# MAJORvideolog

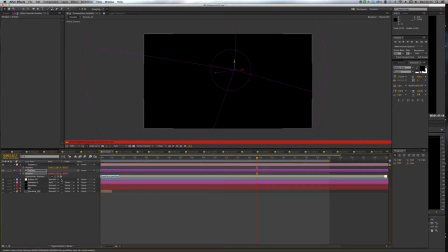We can just set little expressions to choose where we want our different where we want our emitter to go, and then by just setting an expression in there, such as wiggle 0.5,
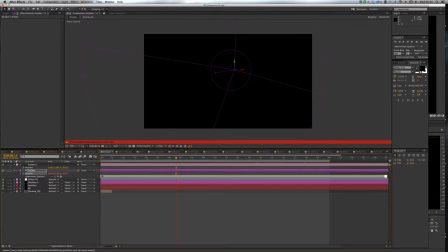0.5 bracket 180 or something, then it gives us a whole different map of where it's going.
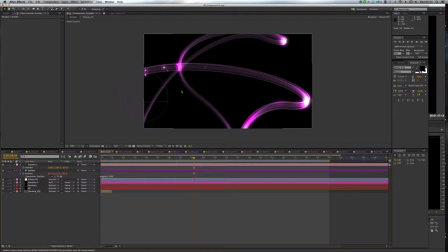So this is great because obviously you don't have any control of where it's going, but by using little expressions like this, you can create whole new patterns and effects, really just by creating new layers and typing new expressions, which is brilliant.
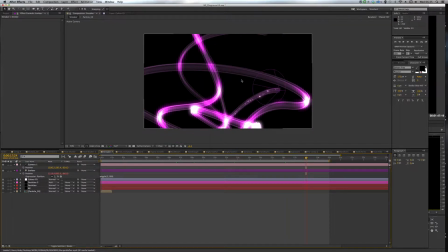And then you'll notice also that the line's formed, but it doesn't fade away. It just stays like a light streak, and that again is just down to our particles, how long we leave the life of the particles on for.
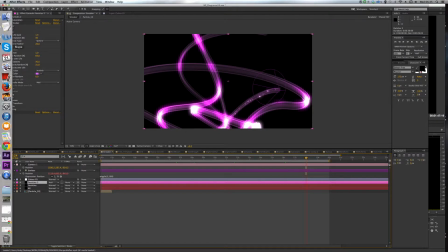So I think that kind of covers off that effect. Like I said, it was really, really nice to have it in the video where it's going in front of the can and behind,
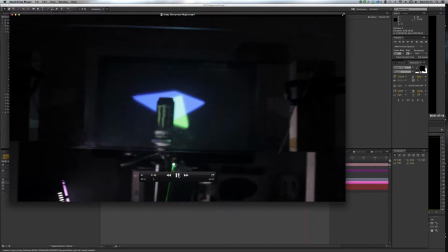because of course the whole way through designing this I was just trying to keep in mind how I can make it obvious what's going on with the technology,
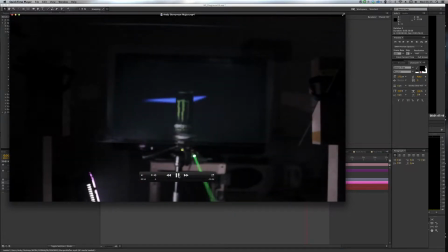and
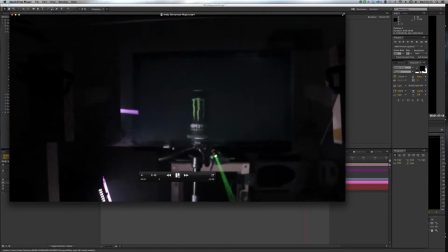I wanted to avoid making this whole rig and then not making it obvious to the audience what it was doing.
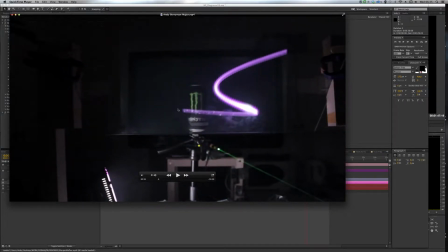So when I'm doing effects like this, you see the light streak actually going in front of the can. I think that's really important, and that's something I've tried to reinforce the whole way through my edit. It's actually making it obvious what this rig's doing, and just trying to really experiment with it as many different options as I can.
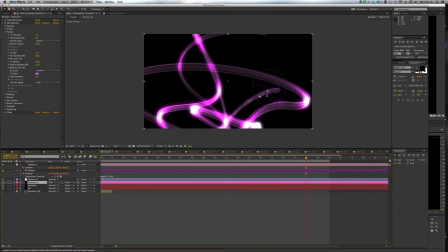Okay, and then also one other thing I forgot to mention, but I won't go into too much detail on,
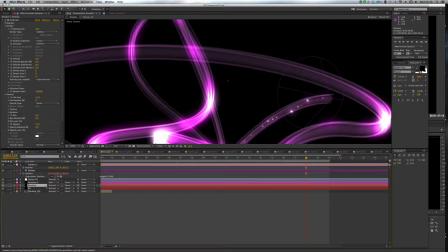is you notice there's another little particle layer as well that just lets out these tiny little spheres as well,
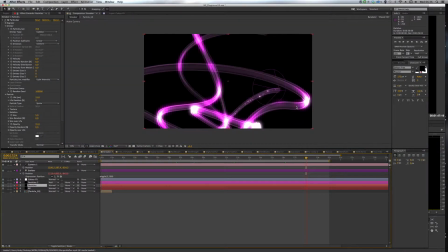which wasn't on the tutorial I did, but I just thought it added another nice little layer the way that they add on themselves as well.
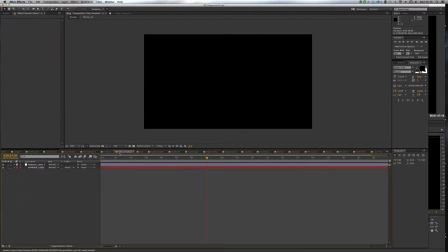Okay, and then we'll go to, that's just a template.
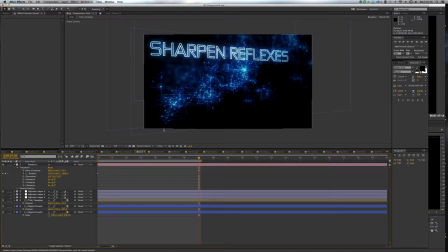Okay, for this. Now this is an effect I hadn't worked on before that I was really pleased with in the final result,
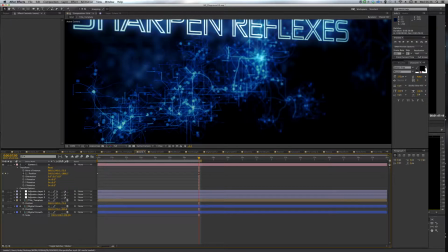and it's this kind of digital growth effect in the background,
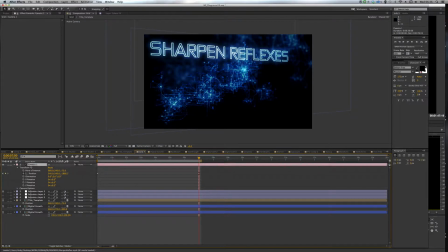and then by using a 3D camera and that text template that you can see over here, you end up with this really nice kind of 3D fly around where as you go to different stages through, you see the layers interact with one another. There's actually a third layer really close to the camera here as well, which is just kind of smudging across the front,
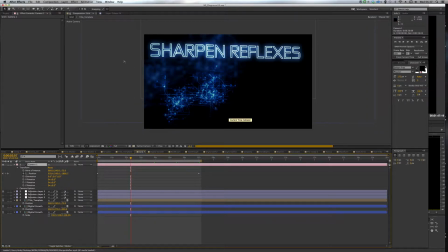and this is really just to add as much depth as I can to the work here. I've used sharpen reflexes again, trying to stick with the theme of Monster Energy and how it's, you know, boosts your attention and your reflexes and keeps you feeling really sharp and alert.
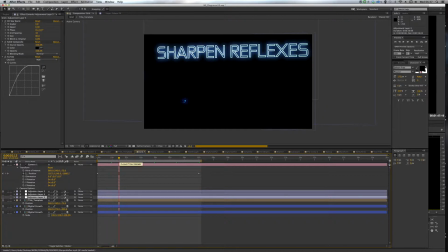And I've used adjustment layers to get this lovely blue, this lovely kind of blue effect and a glow. The text kind of interacts slightly in that it keeps a theme throughout, and I've got my digital growth composition here, which might be interesting to look at if we kind of go into here.
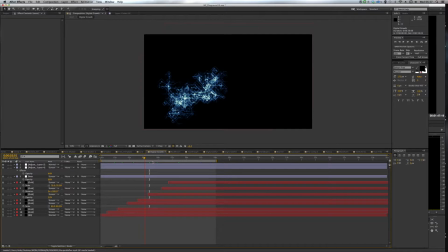So this is great because once you've made it, you can just copy these layers and create all kinds of different setups and growths and patterns just with the same thing. So you can see I've made a layer here. If I just fly this out on its own a little bit,
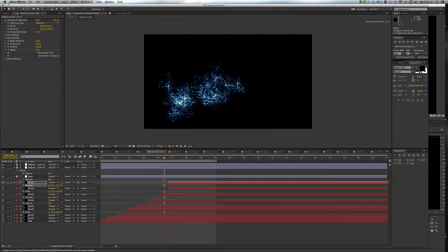you can start to form your own patterns and your own ways of making this. So there we go. So just to briefly go through this, what we've got is actually a lightning effect to create the actual streaks here.
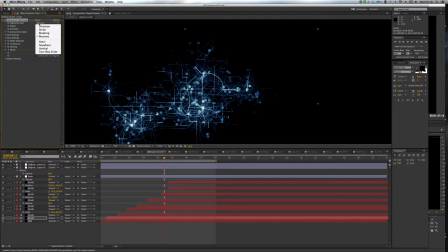It's an effect called advanced lightning, and usually it looks like an actual bolt of lightning. So there we go.